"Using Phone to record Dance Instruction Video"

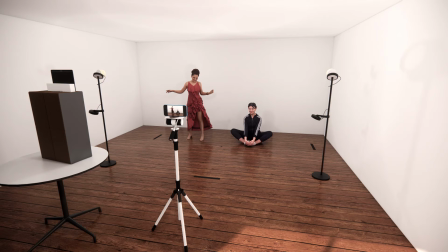So if you find you move a meter away from this area and your feet is disappearing then you rather move the line backwards so that you know wherever you move you are captured fully in the entire screen of the camera
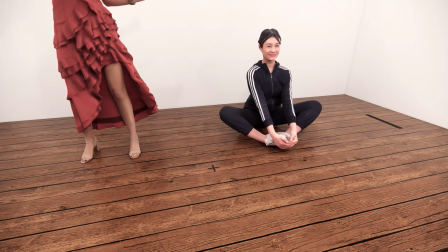itself the other point that is good to do is to have a central point a homing point which is a little cross or a little mark you can make that whenever you finish with certain moves you can come back to that
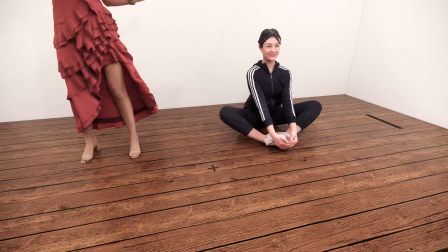point and being on the spot here you know that you'll be captured fully on the camera you'll be positioned in the middle of the camera and you can always move from this point out to other points the other part that is essential also is to know that when you're doing the dance
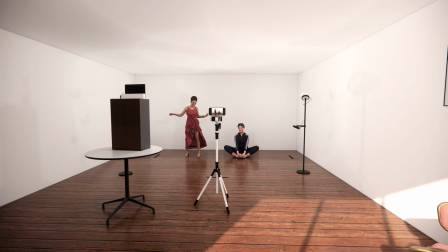make sure that you have a plain background not have doors or bookcases or things that are going to distract when you're busy with your session and if it's possible that you have an area that's maybe got a couch yeah it mustn't be in the view of the shot
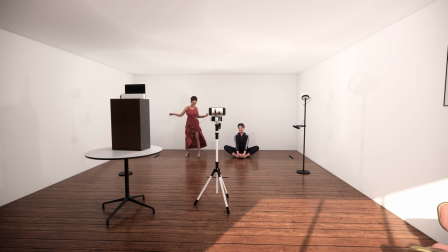that you're shooting but if you have couches and curtains around on the side it plays a big role in muffling you know any of the echo sounds of your voice when you are talking and instructing and then again important is you need to project your voice when you are talking here because the audience needs to hear
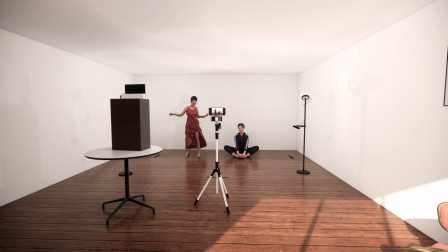you besides watching you dance they need to hear you also and if you have music playing make sure that the music is not overpowering your voice or that your voice is not overpowering the music so that it's picked up well one of the other things that you must do is get somebody
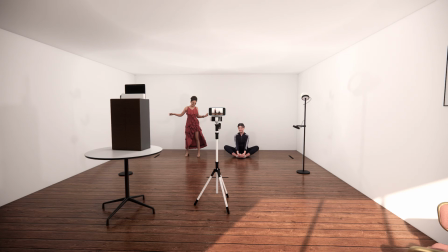to position the camera and then you do a mock run-out of how you're going to do the dance they look and see how things are going
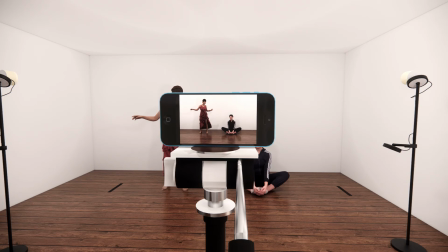and for them to monitor it for the first minute or two while you're busy with your recording so that they can see that you are staying within the scope of the recording the camera itself and once you're happy with that then they can leave the camera unattended and you can carry and do
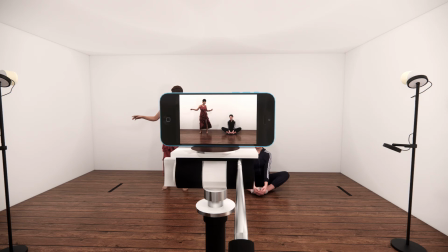the recording totally because if you don't do that you might write from the word get-go move out of the scope of the camera and you do your entire training and only discover afterwards that you haven't recorded you've moved off camera so hopefully that helps you to set up a good recording